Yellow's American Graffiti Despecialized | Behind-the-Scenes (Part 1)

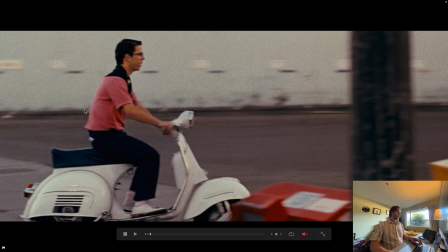495s
And we can see here in this frame that I've paused on, it's not just grain, it's also scratches.
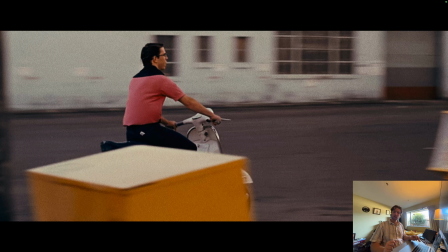507s
When I'm talking about the film look, that's how I'm trying to counteract the things that Lucas's team did to scrub the image and basically make it look like it was shot digitally, which I don't know why you'd want to do,
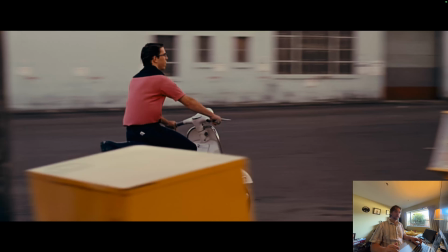524s
because the aesthetics of this film are top notch. They're incredible. And so obviously by adding grain back, it's not the real grain. I don't have that grain pattern. It's just a
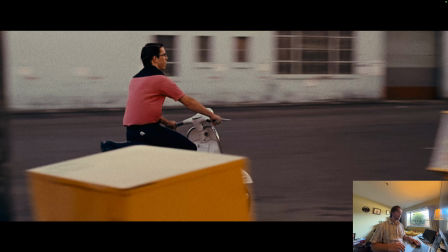539s
grain pattern that I found on the internet, and it's still not going to completely counteract the issues with the image.
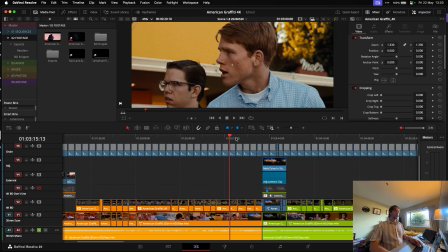548s
There are some shots that are overly sharpened.
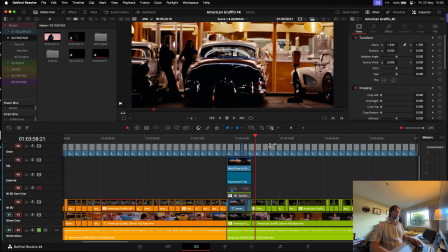554s
I feel like this is a fairly good example.
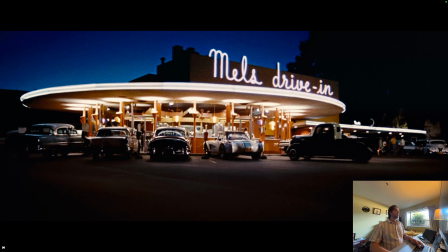558s
We cut from this lovely shot, probably my favorite shot in the film, which is a different issue and took a lot of work, but I'll get to that.
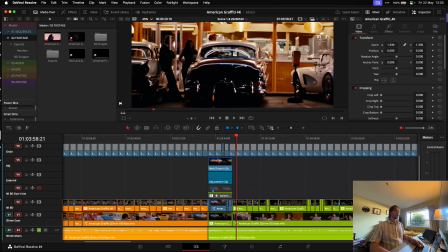565s
And you kind of see this shot, it's not amazing. So I've also got this film damage effect, and this is doing a few things.
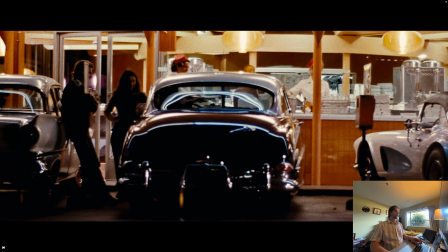577s
If I take it off, we can see that's before, that's after. So it is actually adding some warmth to the image. But if you look here by this car's wing mirror, you'll see it's also blurring the image a touch, and you'll see these dots here.
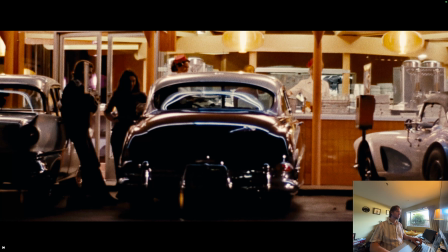595s
And of course, you might go, well, why am I taking sharpness out of the image? And that's to attempt to counteract the over-sharpened look that's been applied here.
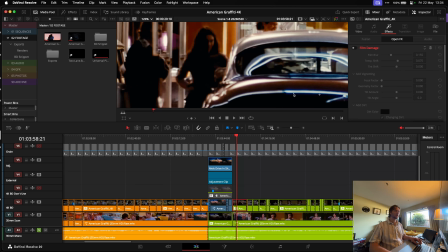609s
The cars especially, cars and faces look especially bad.
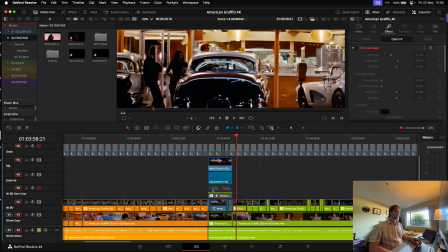615s
Because again, I mean, this shot, if we look at the print.
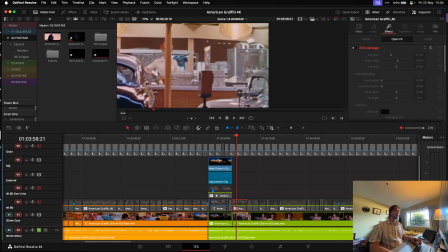621s
Now again, this print is also AI upscaled, so we can't trust it, but it's less so than the 4K.
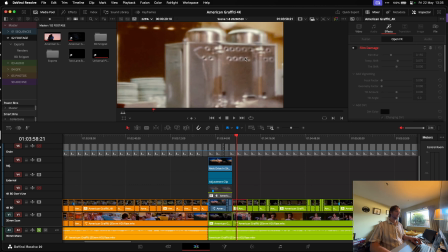632s
So you'll notice that those circles have kind of been, they're there.
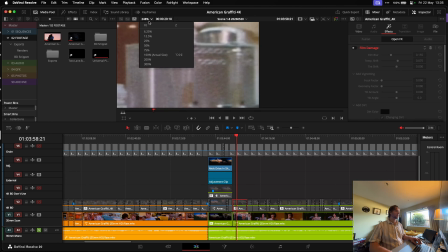638s
Whereas I feel like this shot originally was probably a bit out of focus. And so when you try to sharpen that, it just looks off.
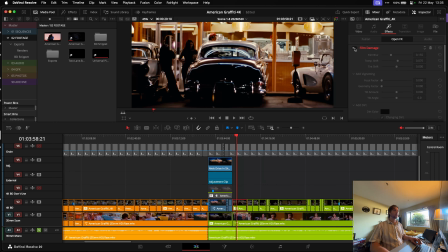646s
And so again, blurring the shot touch is helping,
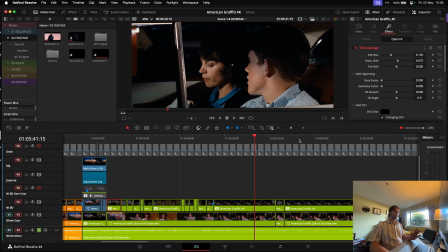651s
in my mind, to just counteract those shots where it's over sharpened.
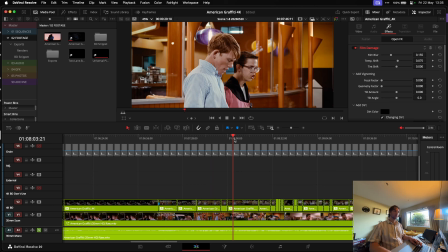657s
And every single shot has some level of blurring on it.
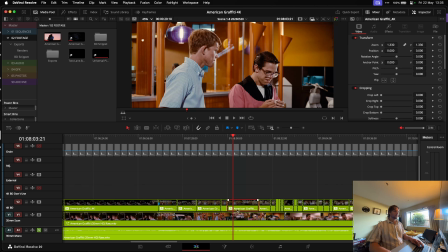665s
If we look here,
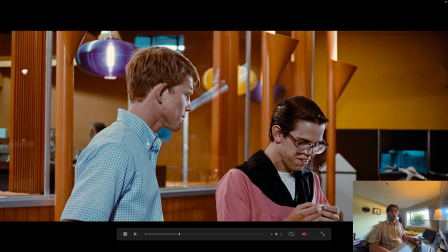668s
so this is without blurring, you'll notice Toad is a really good example of a face that gets mangled by the AI sharpening.
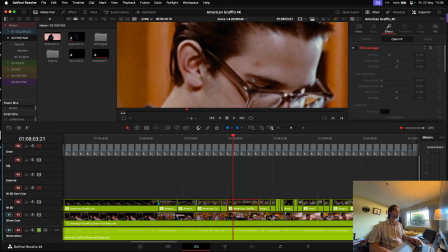676s
You'll see the glasses feel overly sharp for some reason.
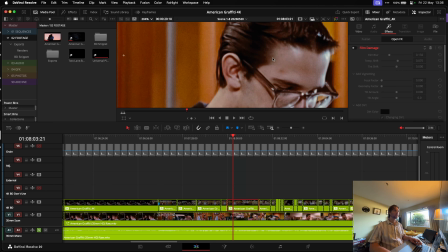682s
Ear looks weird, but the hair especially.
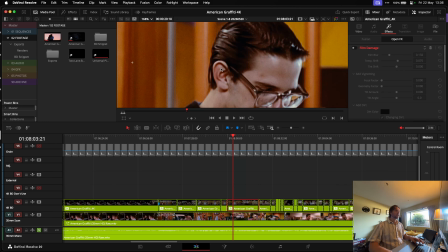685s
Right, he's got the slicked back 60s hair, and it's just, there's no detail in it.
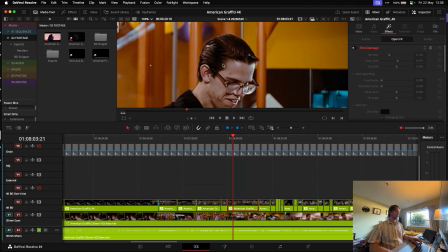692s
It's just a blob of something. And so blurring it again,
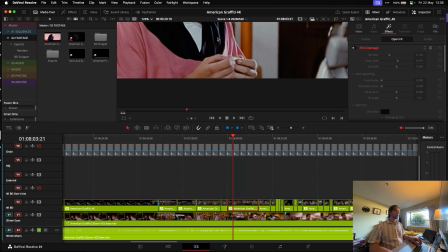702s
I'm losing detail, but I think it's a worthwhile trade-off to make the image more natural.
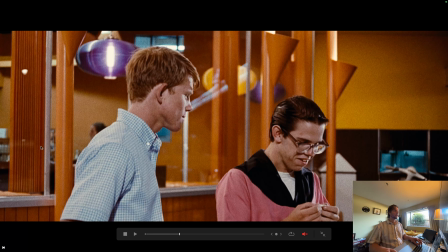709s
And when you add the grain back on top, just kind of looks like the shot's not perfectly in focus.
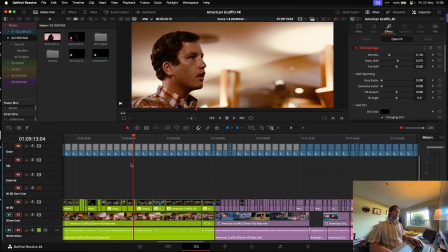718s
That's the compromise I've got at the moment. Again, it's not perfect, but it's what I think I have to
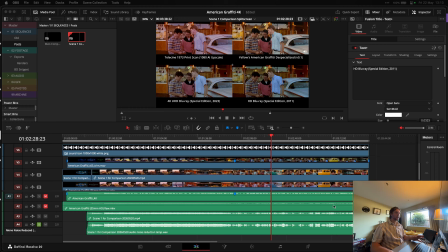725s
do. The eyes always just look a bit cursed. And so softening them up, they just look bad. Anyway, enough about the sharpening and all that stuff. We could go on forever. You get the idea. So I'll just get onto color right now.